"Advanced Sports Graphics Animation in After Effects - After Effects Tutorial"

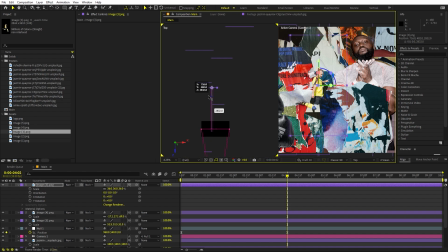Let's switch this to the two view and let's place it somewhere around here, or maybe like this place. I think this looks good. We can probably scale this up.
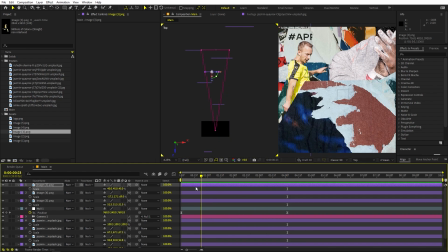So here you can see we have this and we are moving through these images like that.
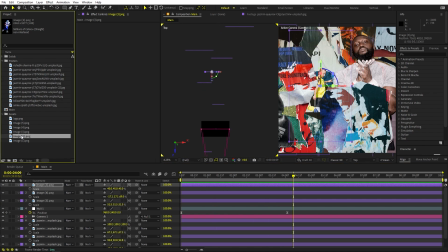Perfect. Now let's add one more image. Just play around with this position.
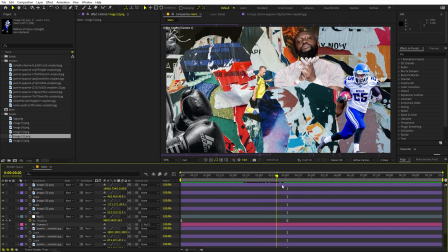Now we have added this image as well. Now our last step is to like have a little bit of animation in these like papers as well.
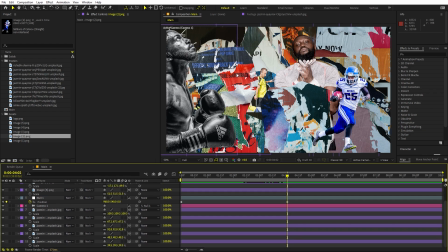So for that, we can do one more thing. So for example, we have this cutout over here. We can press P, let's add a keyframe for position, and let's animate it from here. And somewhere around here, we can just move it to this side so that this character is visible.
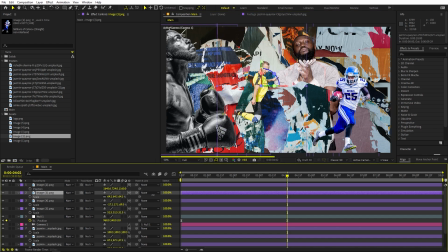And I think it's too small, so we can just scale this up. And let's place it to this side. Perfect. So we have this as well, and we can press P as well. Let's add a keyframe. Let's move it to this side, and in the beginning we can just move it down
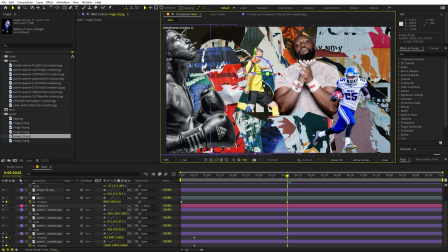something like that, and we can probably move this like a little bit up to this side like that. And again, we can just play around with this as well. And I can probably move it like more to this side.
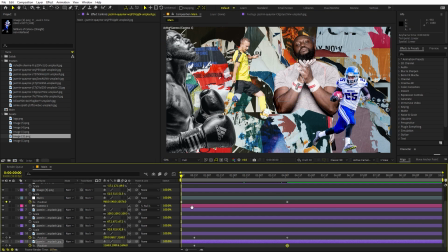Perfect. So we have this, and if I press play, you can see we have these paper cuttings moving out.
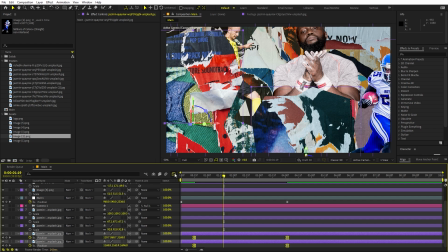Let me quickly select them, press F9. Let's change the curve to look something like that.
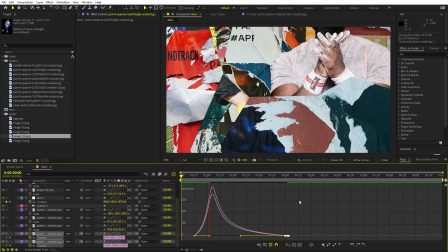Now if I press play, you can see we have these cutouts moving out.
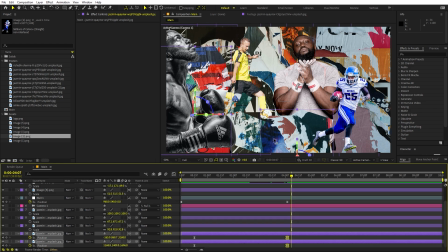Perfect. So in the same way, you can add like motion to all of these paper cutouts.
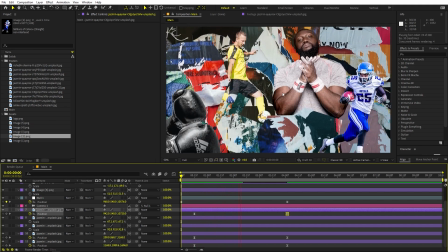So now if I press play, you can see we have all of these subtle movement in the paper and these characters as well.
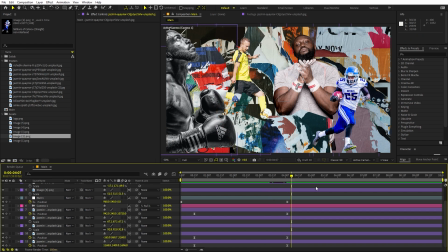And yeah, I think this looks perfect. So once you're done with this, there are a couple of things that you can do.
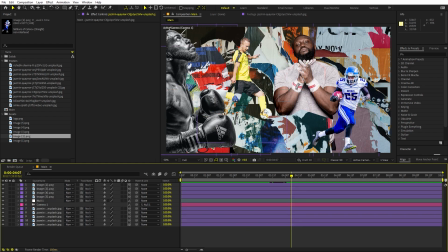Now you will notice that this is like very cluttered and we basically want to focus on these athletes. And it is actually quite easy. All we have to do is just dim down these elements which we have in the background.
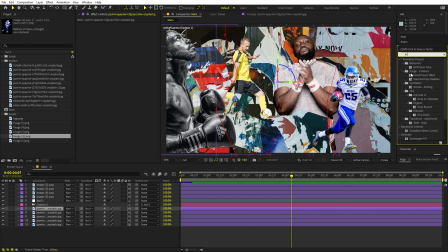Or we can have a little bit of drop shadow to this. So let's search for drop shadow first and let's drag it onto one of these images. So I'm going to drag it over here. Now we can probably zoom in.
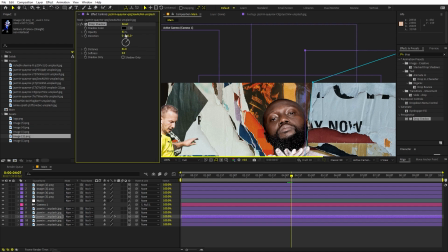Now if I increase the distance and let's change the angle to something like that and increase the softness,
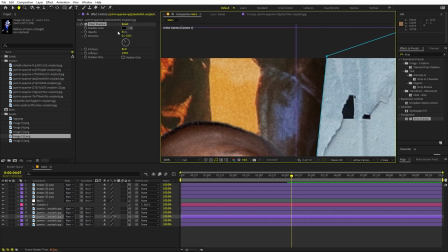you can see we have this really nice drop shadow over here like that. Now it's completely up to you. You can play around with the distance and everything till you find something that looks good.
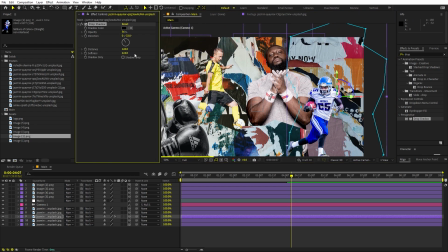And we can probably make this like that. Yeah, I think this looks good. Now we can copy this and just paste it onto all of these other layers. There you go. Now we have added some drop shadow to these. And in the same way, we can have the drop shadow to these athletes as well.
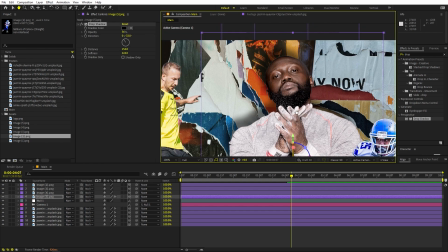Let me just quickly paste it. And here you can see we have this really nice drop shadow.
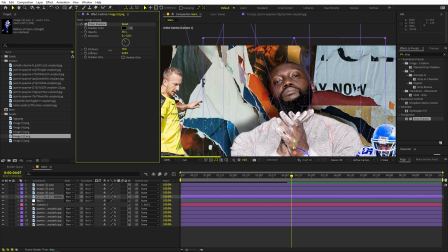Just play around with these settings till you find something that looks good. So I think this one is good. Let me just copy this and just paste it onto all of these.
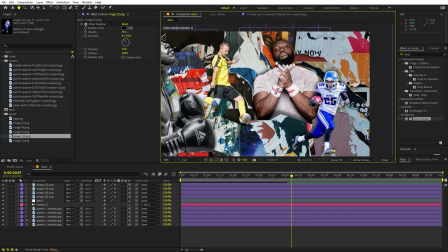There you go. Now we have some really nice drop shadow all around here. Now in order to separate these more from the background, we can probably dim down these. So for that, we can search for the exposure. And let's drag it over here.
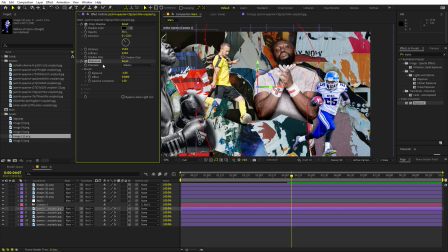And I'm going to just change the value to something like -1. And let's copy it and just paste it onto the other layers as well.
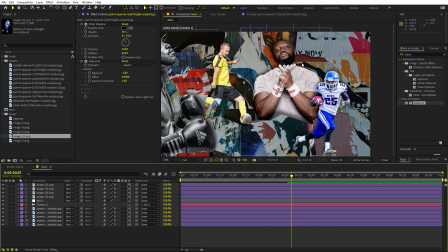So now you can see that now all of these layers are like dimmed down and these are probably highlighted more.
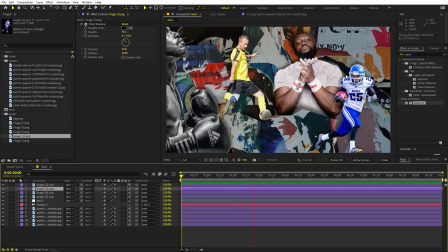So now if I press play, you can see we have all of these athletes like highlighted and all of the rest of the area is like dimmed down. And in this way, you can like keep on adding these athletes and you can keep on adding these paper cutouts and you can have a really nice motion.
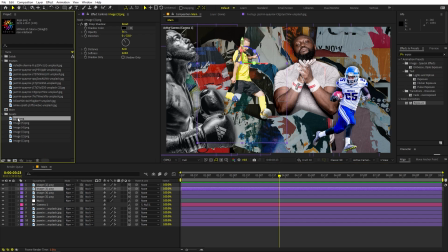But once you're done with this, we can add our logo at the end.